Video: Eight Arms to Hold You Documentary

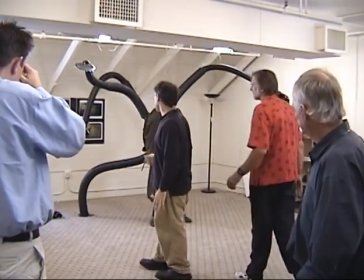And I don't think we have to mock up anything shorter right now,
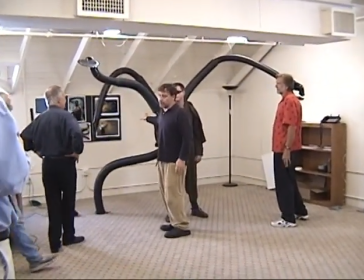because we know that they're going to eventually, in the story, through CG, fold up, collapse, and become part of his back situation.
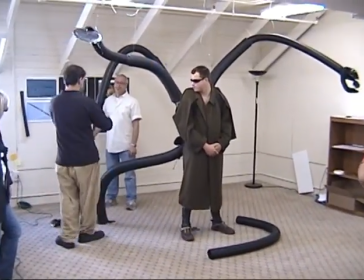This one looks small to me, this claw. Yeah, it was just I mean, we did this last night.
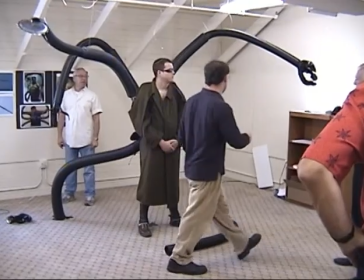This one just to get the length. This one looks
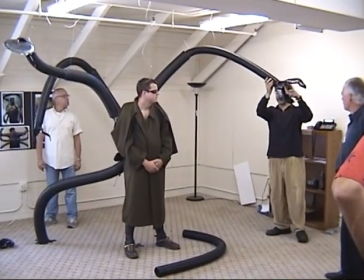maybe a little too big. Maybe somewhere in the middle, as far as the victim and cat. Although I'd love to grab somebody by the head.
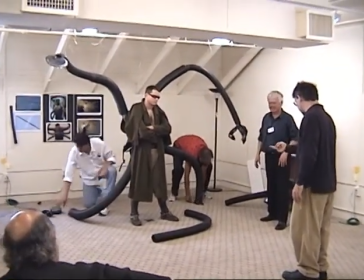Maybe we need bigger feet on the lower ones and smaller feet on the top ones.
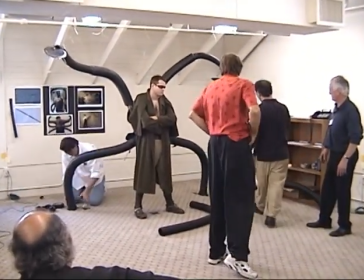But I'm afraid if we have big feet on the top ones, we won't have the dexterous quality we've been talking about.
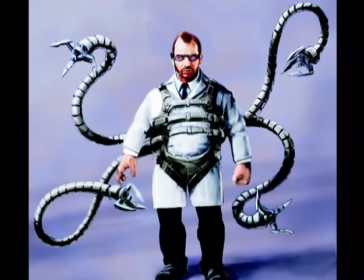We looked at the first illustration of Doc Ock, and it kind of had a very crude look to it. And we wanted that to be a little bit more sophisticated,
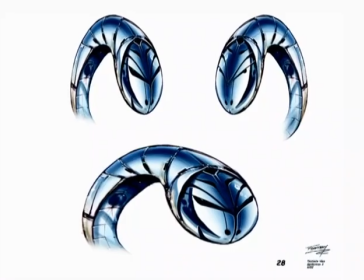and where it would look like it was built for a specific purpose of a very fine mechanical
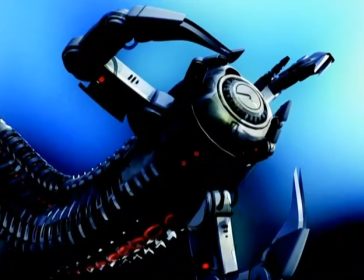instrumentation or movement or something that would be used in a lab, which that first one didn't kind of give off that appeal to. The one person that I need to acknowledge hugely is the illustrator that I worked with in London called Paul Catling.
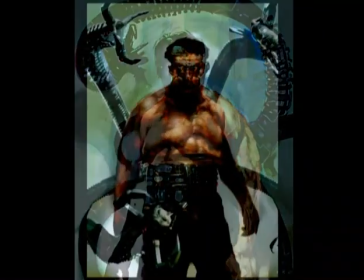And he and I worked together in London and then brought our drawings to the table here in Los Angeles, and they were much liked. The original drawing of Paul Catling's is the one that everyone gravitated to in terms of style and feel.
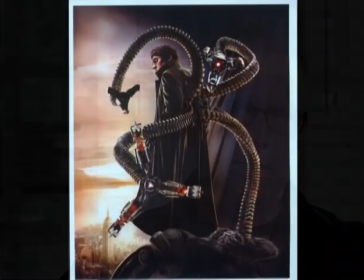And actually, I think the end ended up not exactly that, but there were a lot of things that were similar to that drawing. There was a decision right at the beginning that the actor and the director wanted practical puppets to work with so that when they were intimate,
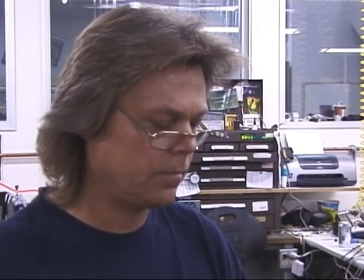if the tentacle was picking up a cigar and putting it in Doc Ock's mouth and then lighting it with a match,
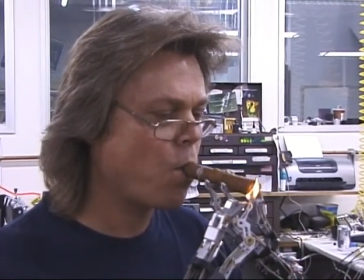they could do that with puppets in close with the puppeteers off screen so that one,
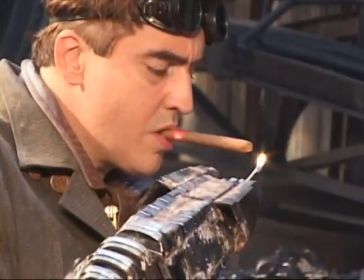the actor had the tentacles to interact with, to perform with, and two, we didn't have to make CG tentacles for every single shot.
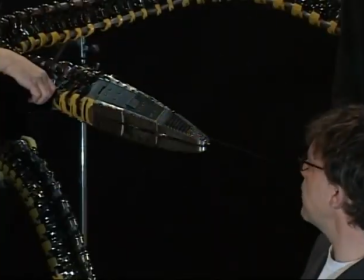Plus, it gave the director real things to interact with.
The faster snap works for me.
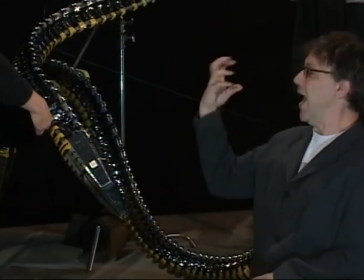Okay. Snap and open, quick. Something like the two shot of what he's doing. Right. And action.
As we went further forward, John Dykstra, with his responsibilities for the computer design, and Neil Spisak with his responsibilities for every set on the movie, gradually it was left to the costume designer to kind of follow it through.
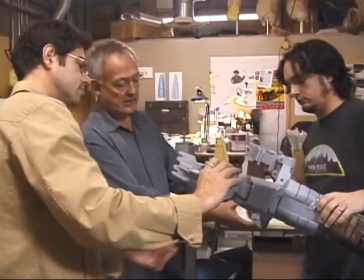So I've had this wonderful chance to work with model makers and
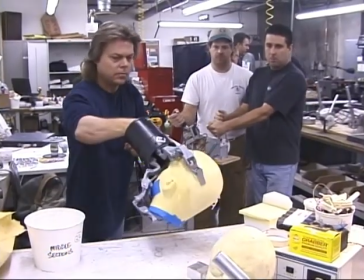engineers and robotic experts and all these wonderful people at Edge FX, Steve Johnson's company. When we first got the call for it, it was like, wow, Spider-Man 2, that's gonna be a really big hit. What an honor, how cool is that? But then the reality of it hit that this is gonna be probably the most difficult thing we've ever done, and it probably was.
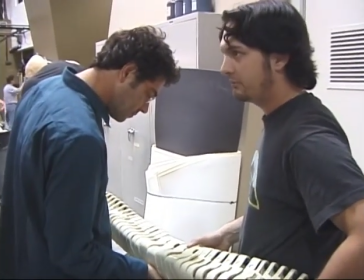It wasn't like I read the script and thought, this stuff is pretty difficult, this is gonna be a really, really big challenge, because there was no script.
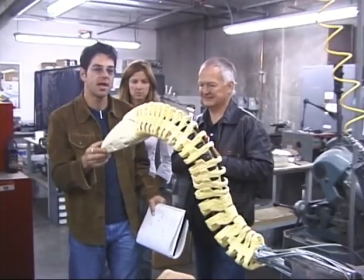There was no script until months into preparation. So that actually was probably one of the more daunting aspects of it. We
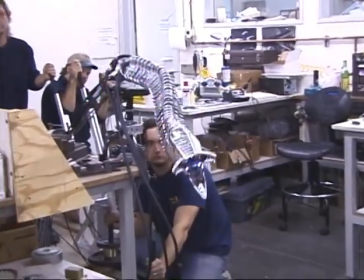literally started building, designing, and basically kind of just guessing what we might need for this character to film this movie. We prototyped everything. We didn't really have a blueprint of the vertebrae of each tentacle should be this size, the tentacle should be this long.
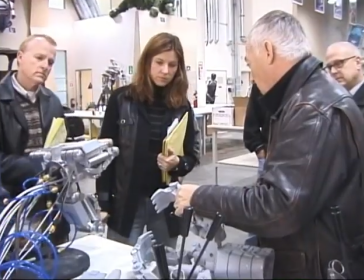We kind of just made it up as we went along and did pass after pass after pass and got approval from the production as we kept going, and we kept doing it that way. There's various stages. There's the corset, which has to be worn basically for protection.
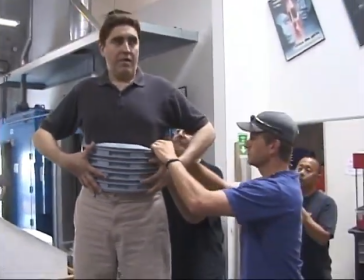Then on top of that goes what we call the girdle, which is what the tentacles are attached to.
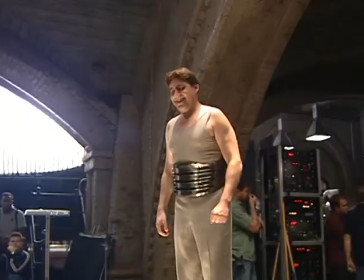And that girdle is in two parts. There's the back girdle and the front girdle. We've got the big metal version, we've got a rubberized version.